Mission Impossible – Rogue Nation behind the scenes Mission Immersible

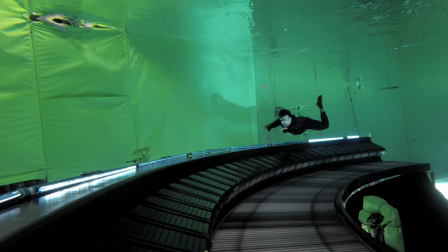That gave us an incredible amount of control. I could put Tom underwater,
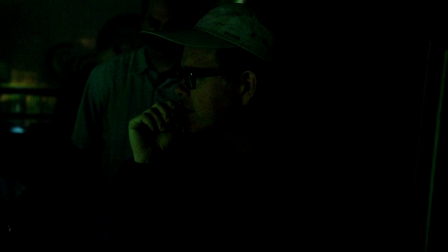and I could point the camera at him for three minutes and shoot very long pieces and be directing him without having to stop every time. It makes our life easier with the safety dogs looking after them. They don't have to worry about them so much within their breath holds because they know that their comfort level is high. It was scary and impressive just as a bystander because he might have done a one and a half minute long take,
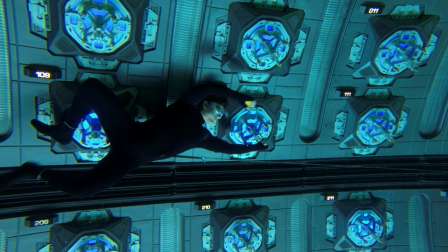but what you really had to appreciate is that he has to hold his breath, wait for everyone to get into position, wait for all the bubbles to clear, wait for the cameras to roll.
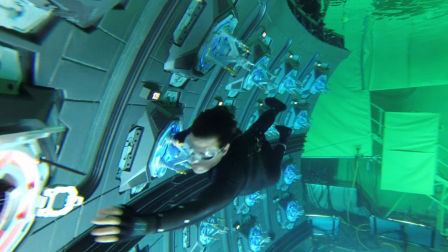Then he does a long take, and
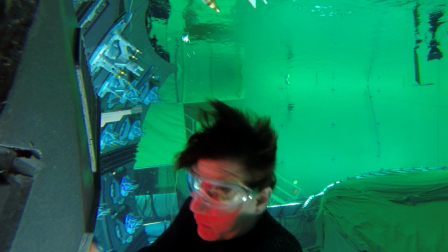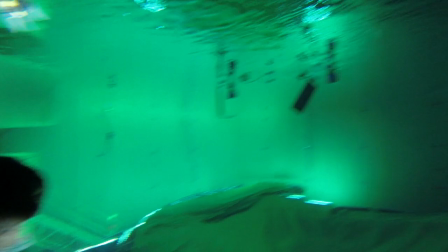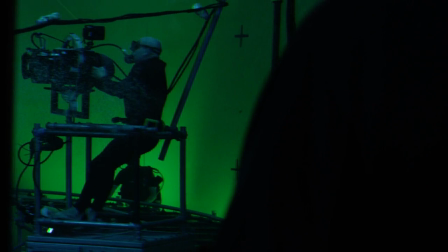then he has to wait for the divers to come back and give him air. Tom is very good in the water, so he makes my job a lot easier. I think Rebecca was more of a neophyte to this, but she embraced it wholeheartedly, and she is a trooper.
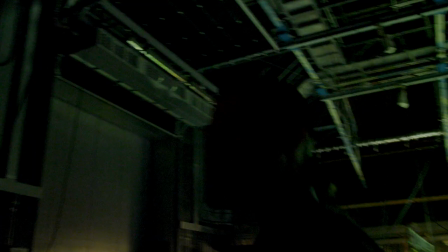She did take after take, no complaining.
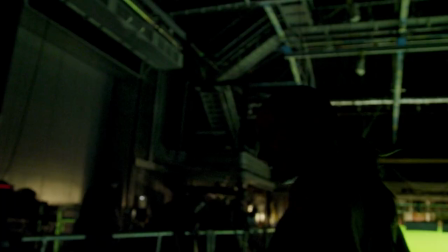You got that? Rebecca's stripping, getting into the water.
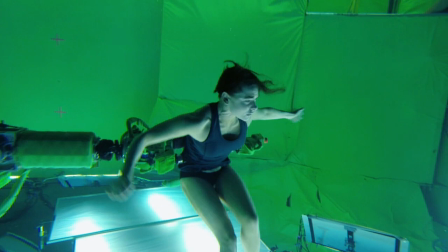I am underwater, strapped onto things, and for some reason, I actually don't question it, I just do it.
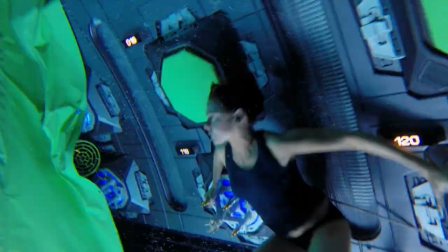When Tom does something, I can do it. That's my motivation.
Action!
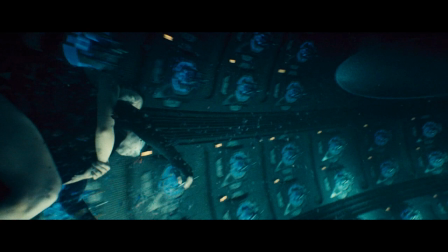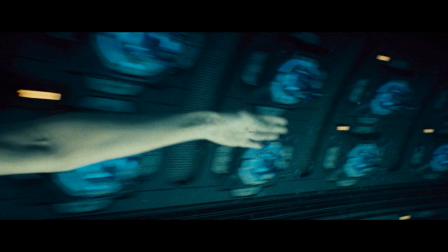Reach!
It's a very, very kind of claustrophobic, tense feeling you get when you realize they're trapped in this completely contained unit underwater.
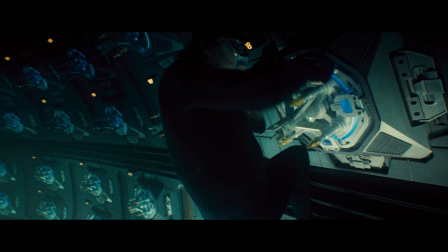There's no way out. It's not only actually life-threatening, but it's exhausting.
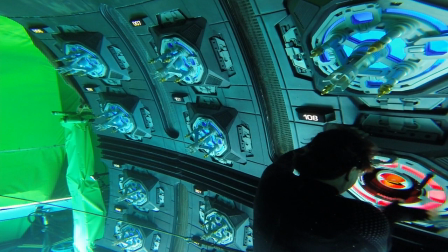And he's doing it simply because he loves the idea that when this is eventually put into the movie,
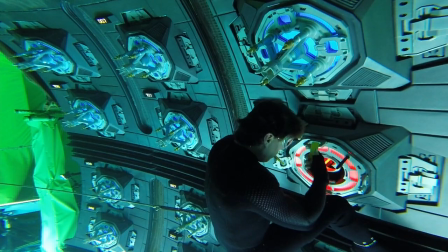the audience will be holding their breath because he's holding his.
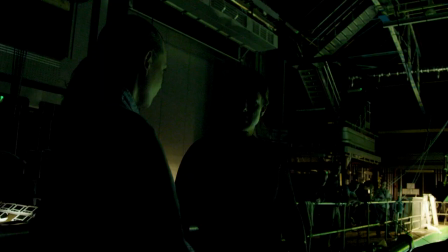There's no way that we ever could have pulled off that sequence without Rebecca and Tom having done the training and made that physical commitment.
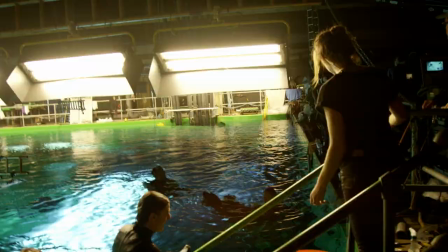I have to say, it was really fascinating. I learned a lot about my body and how it works. It was surprisingly challenging, more challenging than I ever anticipated.
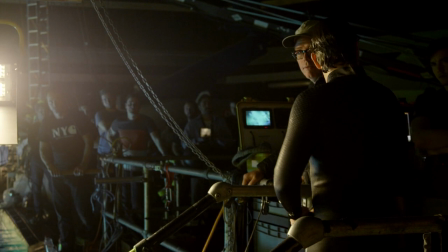Thank you. It took everybody, every single person here to really get this right.
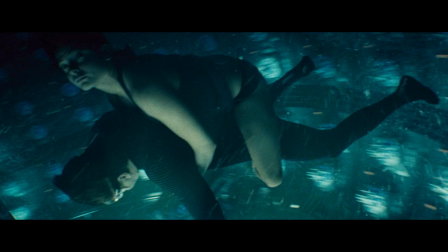I just, I can't tell you how much I appreciate it.